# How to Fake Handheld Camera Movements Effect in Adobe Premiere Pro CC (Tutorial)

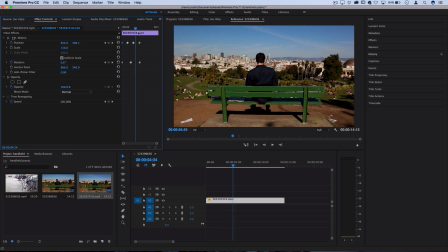244s
Now, once you've gone through and created about 4, 5, or 6 of these little keyframes and created a natural movement, you can actually just copy those and then move over and paste them with Command C and Command V so that you can replicate it over long portions of the entire clip without having
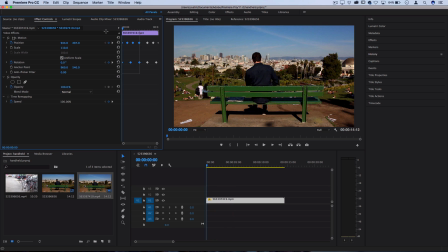263s
to do each separate keyframe. Just remember, the more initial keyframes you make for randomization, the less robotic it'll look. So let's play that back and see what that whole clip looks like. So you can see I've got a pretty subtle up and down hand movement.
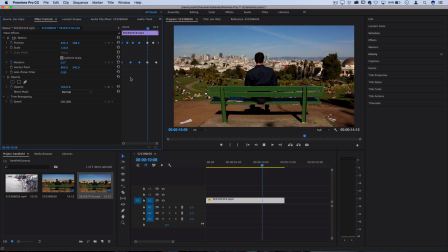279s
It makes it feel a little bit more handheld, and it gives you the flexibility to fake a camera movement if you need to or if you want to. It's always good to keep in your pocket. Now, you can save this as a preset. I know someone's gonna ask, can I save this as a preset?
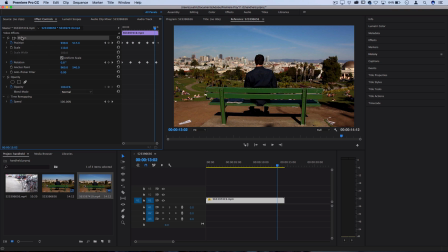292s
Because who wants to do these keyframes every single time? Yes, you can. Just right click the motion, save as preset, and you can save it as whatever you want.
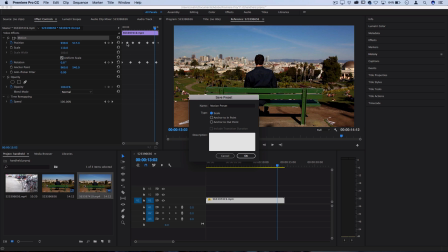301s
If you type scale, it'll scale the keyframes to however long a clip is, but rather you should do it anchor to endpoint, and then if you need to do it on a longer clip, just copy and paste the keyframes a couple times.
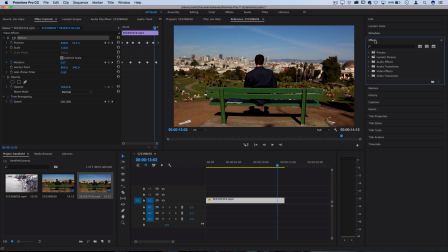314s
But once you save it as a preset, you should see it in your effects panel on the right-hand side in your presets folder as whatever you named it as,
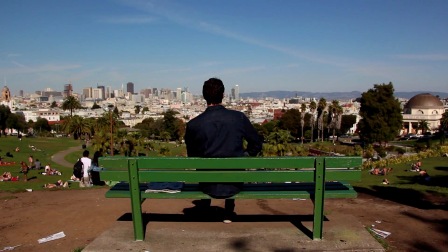322s
so motion preset, and you can click and drag it on other clips. So if you guys enjoyed this tutorial on how to create a fake handheld camera shake, then definitely leave a like on it.
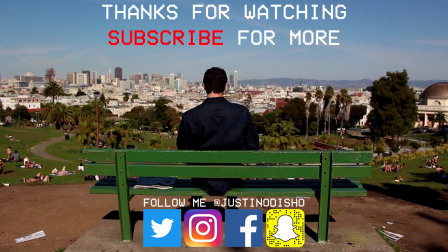331s
Let me know what you thought in the comments below, and subscribe to my channel if you're not, to stay tuned for all my future videos. Once again, you can follow me on social media at Justin Odisho if you want to reach out, ask questions, or just say hi.
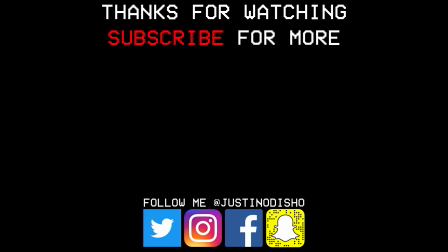342s
And once again, thank you guys so much for watching, and I'll see you next time.